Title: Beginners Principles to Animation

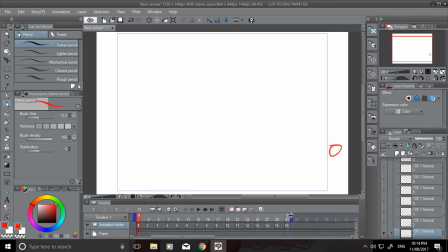8:19 So that gives us the overview of what it's going to look like. Now, what we need to do is we need to make the frames in between these keyframes, and it'll look a lot smoother rather than just teleporting around the page. So to do this, I'll have my first keyframe, and I'll have my second keyframe here.
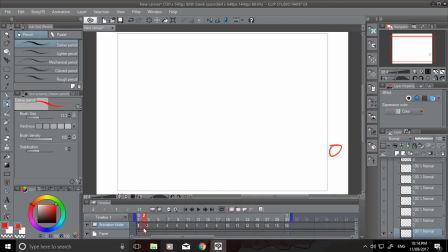8:38 Now I want to make a frame in between these two frames. That's why it's called the in-between frame. So this is my first frame, this is my second frame. For the in-between frame, I need to draw in between the two frames to make them connect up.
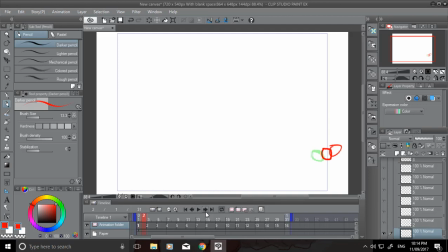8:54 So once that's done, it should be a lot smoother. Whoops, I didn't do that right. Let me just undo that real quick. So I need to make a new frame. We're in section 2. There we go. And this is the in-between frame here. 2.
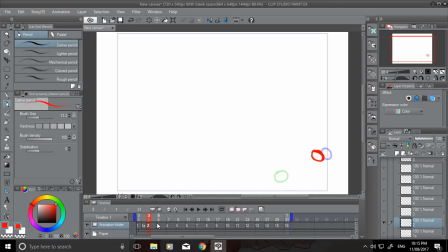9:13 So now this is the second frame, and you can see the frame of the third frame. So we need to draw one in between number 2 and 3 as well. This one here, this is, so the more frames you have in between the
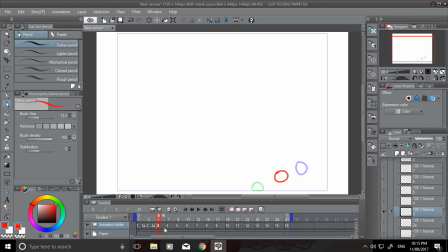9:30 in between frames, sorry, is the smoother the animation will look. So it'll look a lot more refined and a lot more smooth. Basically, it speeds up the frames per second that you can see, so the animation look a lot better.
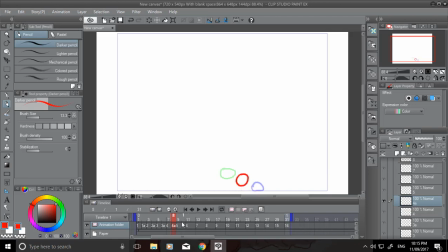9:47 If you wanted to make a slow motion parts of the animation, you need to use a lot more frames. So a lot more frames will look a lot better as slow motion,
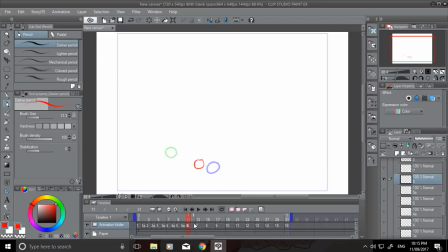10:04 and have them move over a longer period of time, and that's how you get the slow motion effect. But for this is a fast moving effect, so we'll have not as we can skip. You don't have, depending on the situation, you don't have to have that many frames.
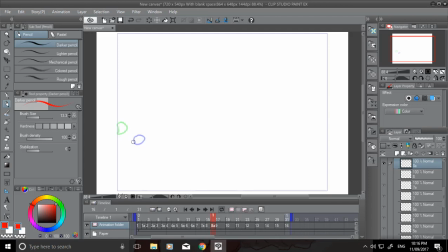10:23 It saves a lot of work and saves a lot of time. So there we go. Saves a lot of work, saves a lot of time, and a lot of effort. So that's in the end of making a project.
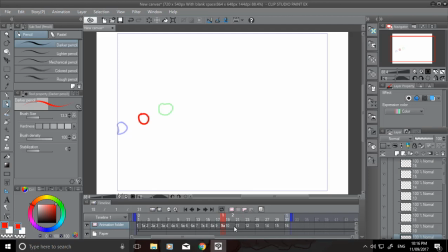10:34 That's pretty important. But it's just a shortcut, really. So as you can see, since the ball is moving quite quickly, I don't need to make that many frames to make it give it the effect of a slow motion or a smooth movement, because it's moving quite quickly.
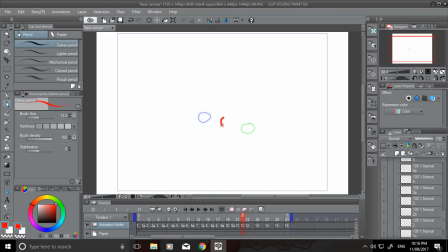10:49 So naturally the ball will sort of appear to move very fast with less frames.
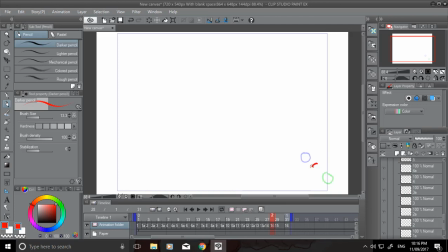There we go, this is the last in between, and this ball should finally be out of the scene. So just inside this box here is the scene. Everything on the outside gets chopped off in production, so after production, sorry, post-production.
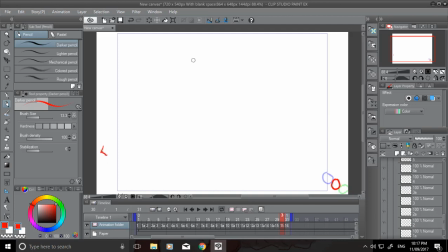11:22 This is just basically where you can scribble and do pre-scene, pre-cut sort of work, or have your color palette or whatnot. So basically we've done all the frames now. We'll go back to the first frame, and we can see the movement of the ball.
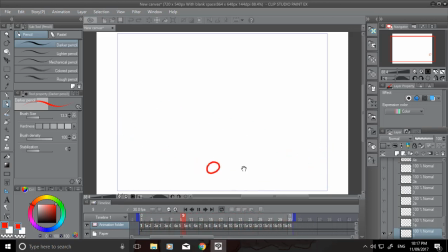11:37 Now see how that looks a lot smoother compared to what we had before. So there we go. So that's basically the principle to animation. We have our keyframes,
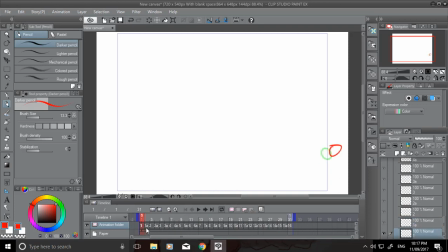11:50 1, 2, 3, 4, 5, and these are 1A, 2A, 3A, 4A, which are in-betweens. Some in-betweens can have more than one frame, because if it's quite a large scene, for example, keyframes might not be as
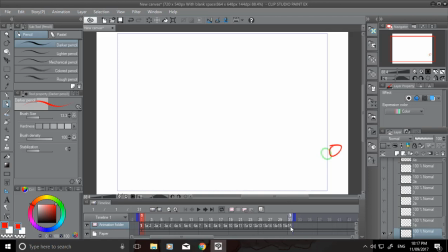12:08 many keyframes, so it might be, you might have to use your own imagination there and draw as per the keyframe, because that's just normal in anime production, because it saves time.